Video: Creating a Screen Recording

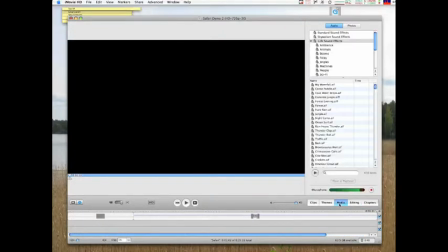(8:40)
Right, so under media, now I happen to have iLife installed, which gives me a few extra things in terms of audio that your standard iMovie doesn't have. And I'm trying to recall what I actually chose as the... I think it was that one. We'll do that one. Windy City Short.
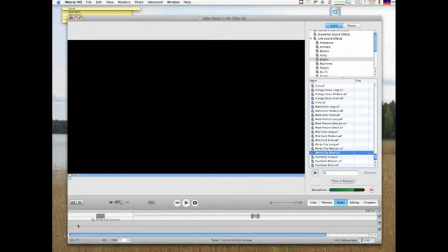(9:03)
Sounds good enough to me. So we drag that at the beginning here. Like so. Now the audio for that's too long for the actual introduction title.
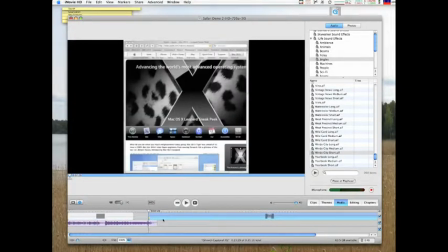(9:18)
So what I've chosen to do is simply split this to here. And I know that I want some just sort of lazy background music for the actual demonstration itself. So jazz down tempo
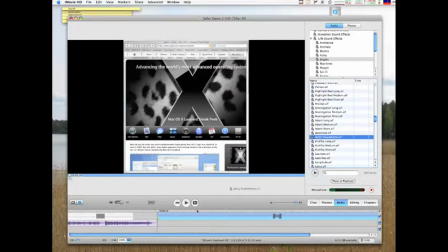(9:39)
seems fine. Drag that down to the beginning. Okay, let's zoom that out there. Alright, and let's just check how that looks.
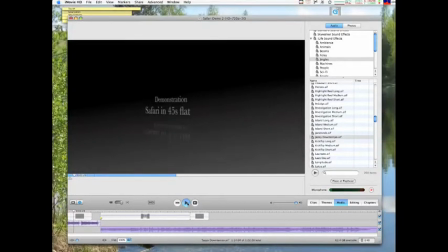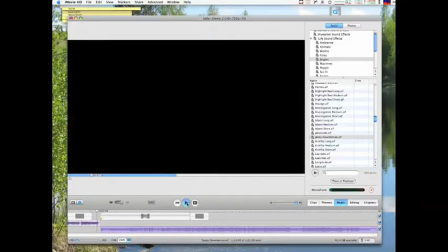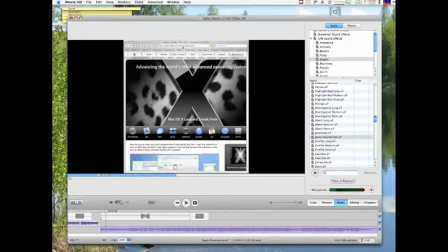(10:11)
It's getting there, but the transitions are basically a little bit too, how would you say, sharp.
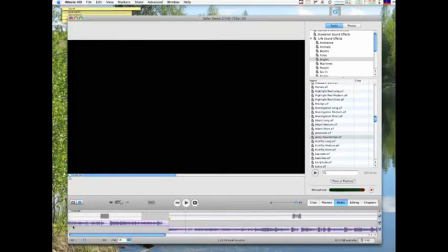(10:15)
So what I need to do on the audio side is bring the audio in gradually, which is what I'm doing here. So splitting there, having the beginning at a zero volume and bringing the volume of the track up gradually.
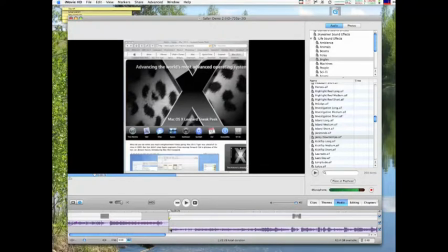(10:33)
And I should do the same here. The one difference that I'm, actually, if I can make this thing work, the one difference that I will make, a change that I will make on the main audio track here, is to bring the volume right down, pretty much as low as I can, so that it's not too overwhelming.
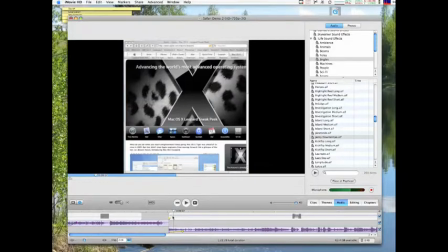(10:50)
If someone's demonstrating something, it can be quite nice to have something and some music in the background, but you don't want that taking over the whole video.
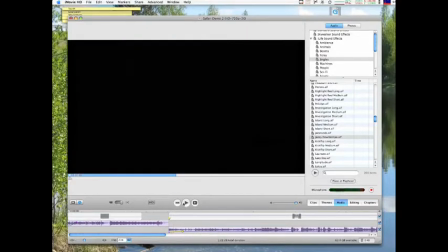(10:58)
Alright, that should be a little bit more pleasing to the ear.
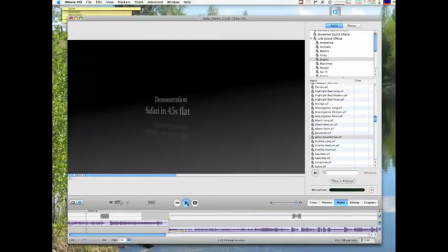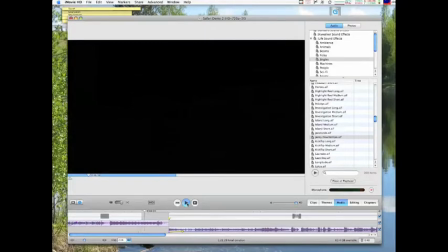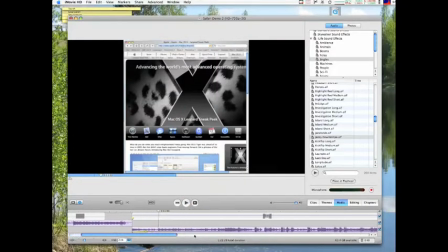(11:11) Welcome to my super simple.
Good, getting there. Okay, let's fix up this end piece.
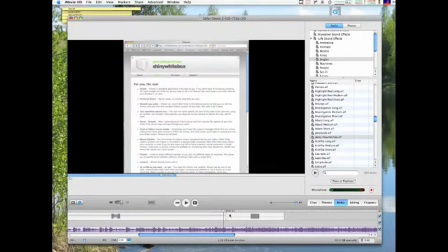(11:19)
So when it ends,
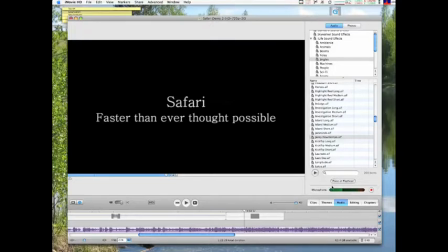(11:23)
just ends straight away. So I'd prefer a bit of a transition there. And if I go to editing and transitions, I can just have a fade out put on the end of the video.
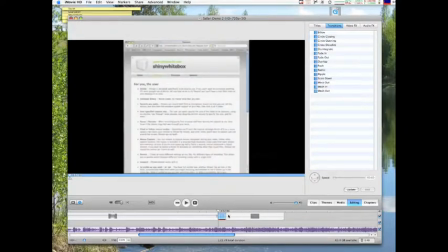(11:34)
The end, the title that I've chosen at the end, the centered text, has a bit of a fade in anyway, so I won't put anything on that. And I'll leave the music running right through, but I'll fade that out just until the end.
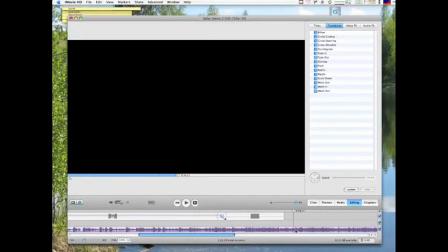(11:47)
So I'll probably chop that here, so I'm going to click on the music track and split it. And then I shall delete that section.
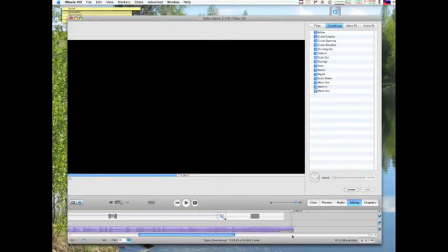(12:04)
And we'll grab the audio. Just make sure that zero at the end, so that will gradually fade out. And that is pretty much it. So let's just take a look.
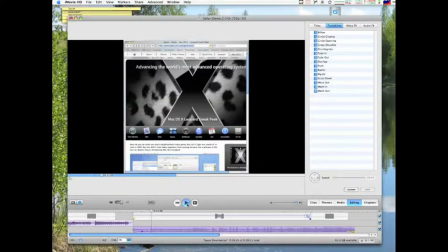(12:21) Right, welcome to my super simple Safari tutorial. Go to a website by the address. Marvelous.
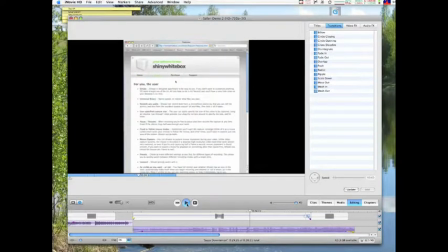(12:33) And click around to your heart's content.
All right. Let's finish that. I'll make that my my tutorial. Shortest Safari tutorial known to me.